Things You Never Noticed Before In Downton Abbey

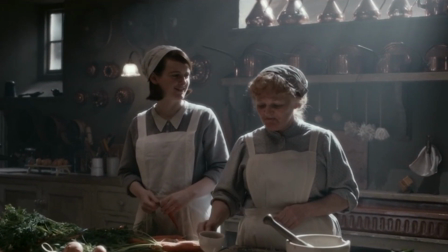4:07 It's definitely nice to see strong women embracing domesticity as part of their lives, and when we've all been forced to do the same, it's a welcome relief."
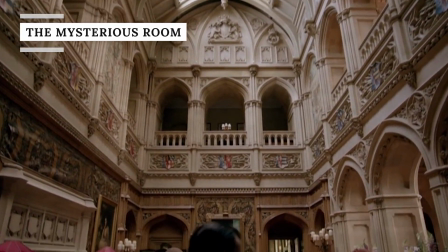4:16 One thing you probably never notice while watching Downton Abbey is that we never find out what's in that great big tower.
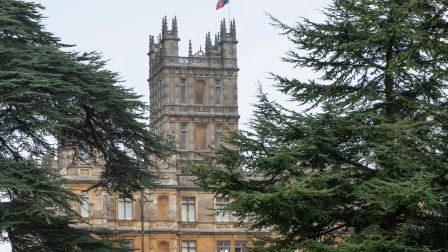4:23 Sure, we see the bedrooms and basements and even the upper floors where the servants sleep, but we're never shown what's in the giant tower.
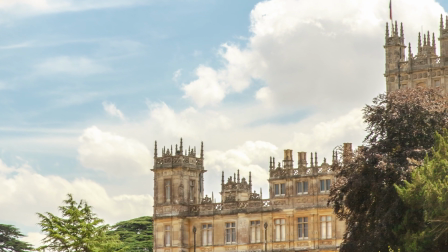4:30 Well it turns out we do actually get one glimpse into the mysterious tower, but you may have missed it, as it occurs in the very first episode.
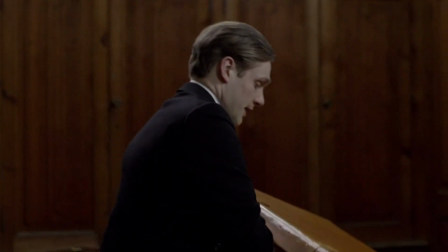4:38 The one scene that takes place in the tower is actually the luggage room scene.
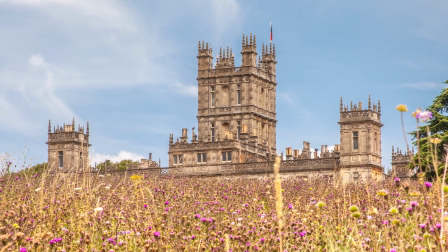4:42 Apparently the show's crew weren't sure where to film the scene, but the real luggage room of the estate is actually in the tower.
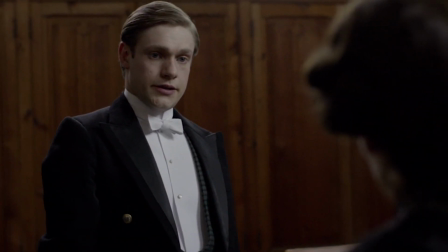4:49 BuzzFeed even spoke to the show's production designer about why the tower only appears once,
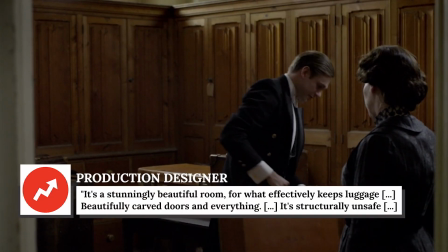4:54 and he revealed, "...it's a stunningly beautiful room for what effectively keeps luggage.
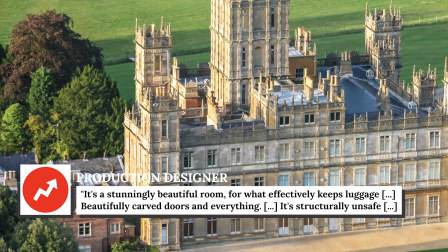4:59 Beautifully carved doors and everything, it's structurally unsafe. chief. There's liability problems.
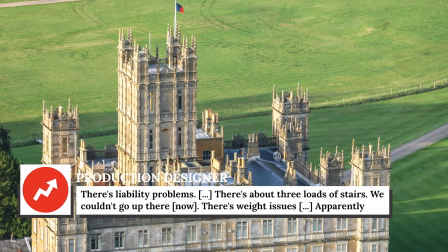5:05 There's about three loads of stairs. We couldn't go up there now. There's weight issues."
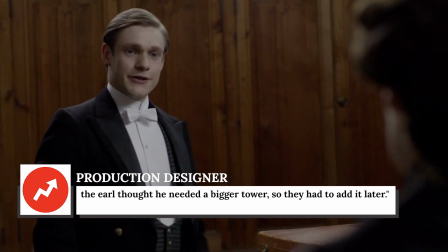5:10 Apparently, the Earl thought he needed a bigger tower, so they had to add it later.
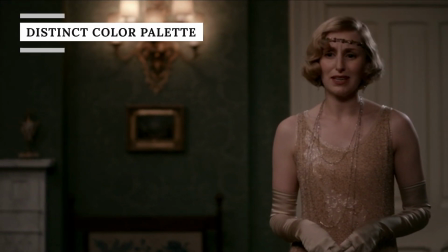5:15 We all spent plenty of time admiring the gorgeous period costumes in Downton Abbey, but what you may not have realized is that each character has their own specific look.
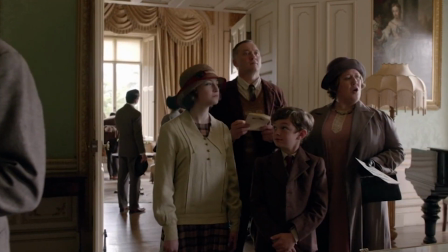5:24 In an interview with Vogue, the show's costume designer, Anna Robbins, explained some hidden secrets about the costumes that most viewers probably never picked up on.
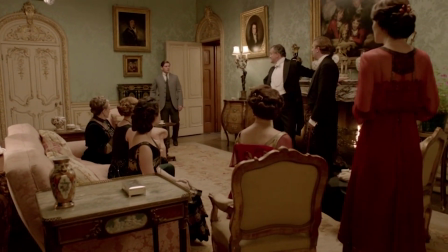5:32 Discussing Lady Edith's color palette, Robbins explained,
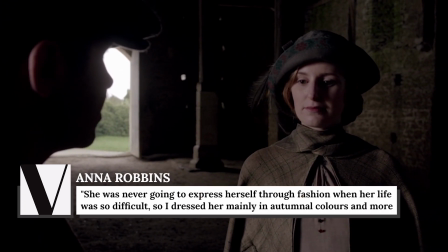5:35 She was never going to express herself through fashion when her life was so difficult, so I dressed her mainly in autumnal colors and more staid pieces.
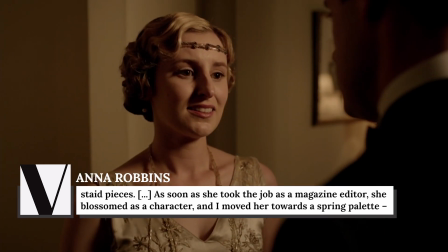5:44 As soon as she took the job as a magazine editor, she blossomed as a character,
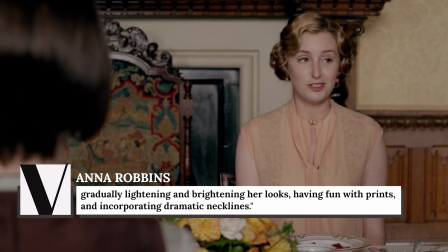5:49 and I moved her towards a spring palette, gradually lightening and brightening her looks, having fun with prints, and incorporating dramatic necklines.
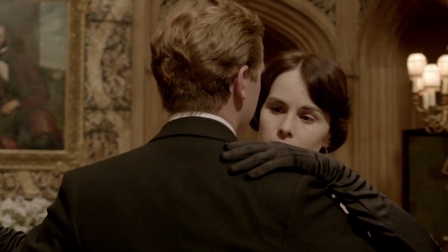5:57 As for Lady Mary, her look is a total contrast.
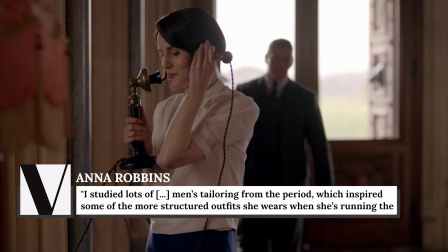6:00 As Robbins explained, "...I studied lots of men's tailoring from the period, which inspired some of the more structured outfits she wears when she's running the estate.
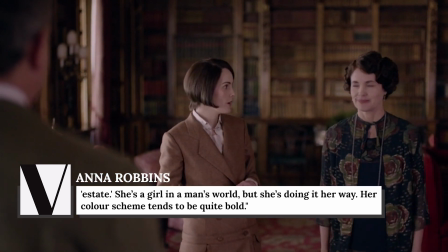6:09 She's a girl in a man's world, but she's doing it her way. Her color scheme tends to be quite bold."
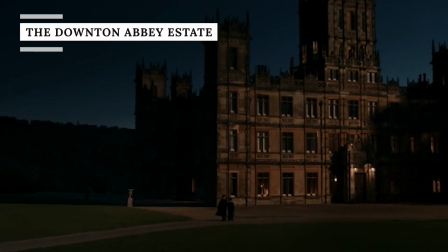6:15 Ever since Downton Abbey first aired, the house has become iconic.
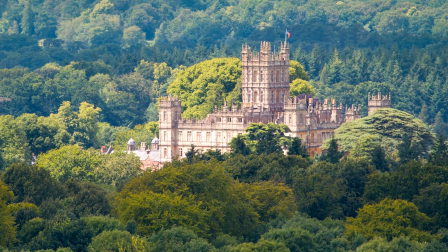6:19 However, you may be surprised to learn that the real estate, Highclere Castle, has actually been used for a few other major productions.
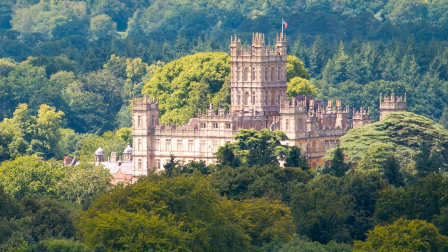6:27 In 2006, the house made a surprising appearance in John Legend's music video for Heaven.
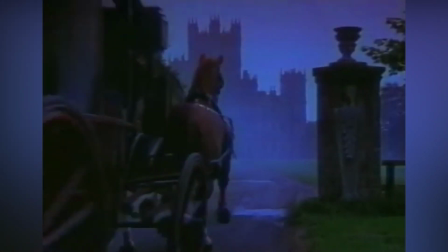6:32 The house was also used for the 1987 version of The Secret Garden.
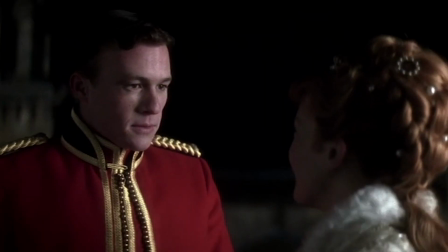6:36 In 2002, the estate was featured in the Heath Ledger and Kate Hudson film The Four Feathers.
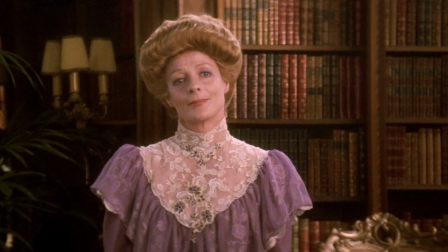6:42 And back in 1982, Downton Abbey's own Maggie Smith visited the castle to film The Missionary.
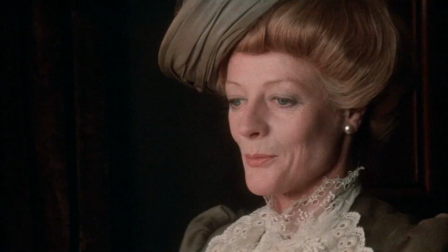6:47 Clearly, this stunning stately home is very used to hosting film crews. There's no denying that Downton Abbey is a massive home.
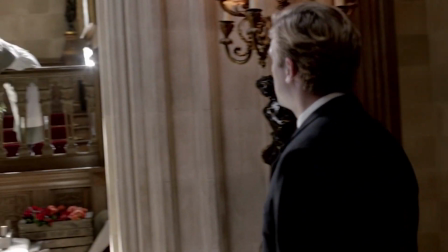6:55 Throughout the show's six seasons, we got to see a wide range of drawing rooms, hallways, libraries, and bedrooms.
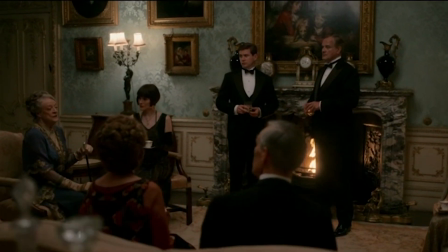7:01 However, you may not have spotted all of the brand new rooms that appeared in the film.
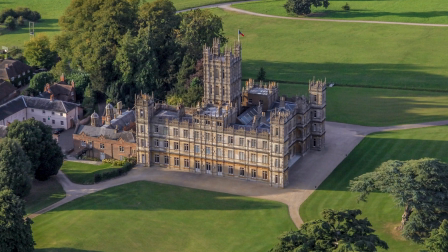7:05 The production designer of the film told Architectural Digest that the crew actually added a bunch of new sets for the Downton Abbey movie.
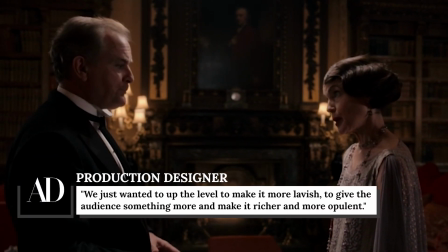7:12 "'We just wanted to up the level to make it more lavish, to give the audience something more and make it richer and more opulent."
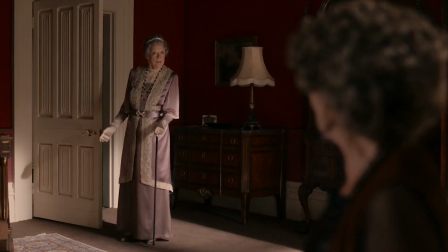7:19 First of all, the set designers added a brand new bedroom, and also created sets for the wine cellar, the silver room,
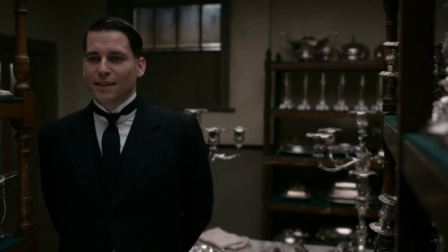7:25 the servers, and added additional servants' quarters and sets for Mr. Carson and Mrs. Hughes' cottage.
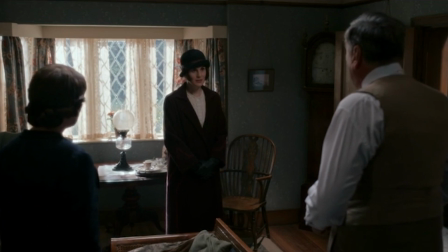7:31 As Gina Cromwell, the film's set decorator, told Architectural Digest proudly,
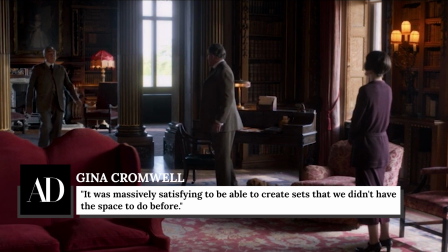7:36 "...it was massively satisfying to be able to create sets that we didn't have the space to do before."
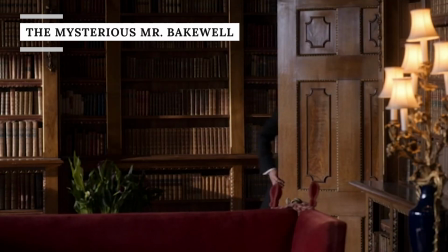7:41 It's a beautiful house. Another thing that may have escaped your notice in the Downton Abbey movie is a wonderful nod to true fans of the show.
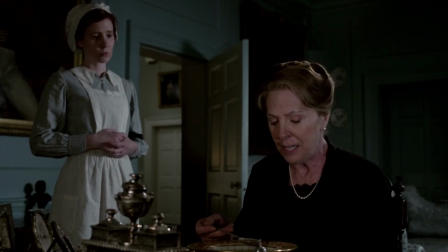7:49 In Season 3 of the show, there's a brief moment when Ethel, a housemaid who becomes pregnant,
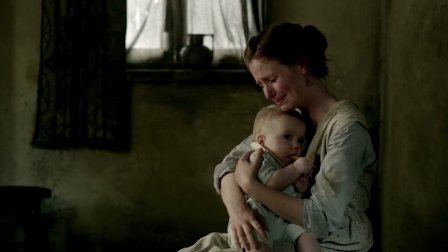7:54 explains that she had a nasty encounter when she went to visit the greengrocer, Mr. Bakewell.
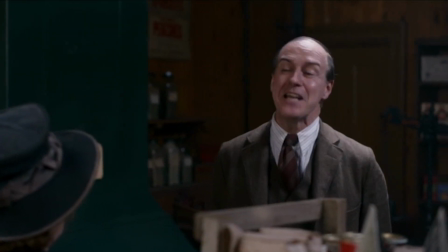7:59 His wife, Mrs. Bakewell, refused to serve her, and Ethel explained, "...her husband did, but it wasn't very nice."
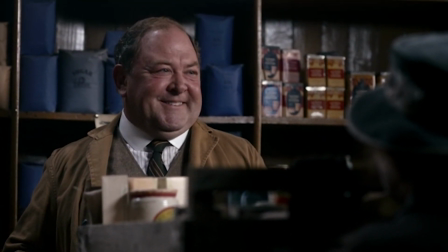8:06 While we never got to meet Mr. Bakewell in the show, years later, he appears in the film.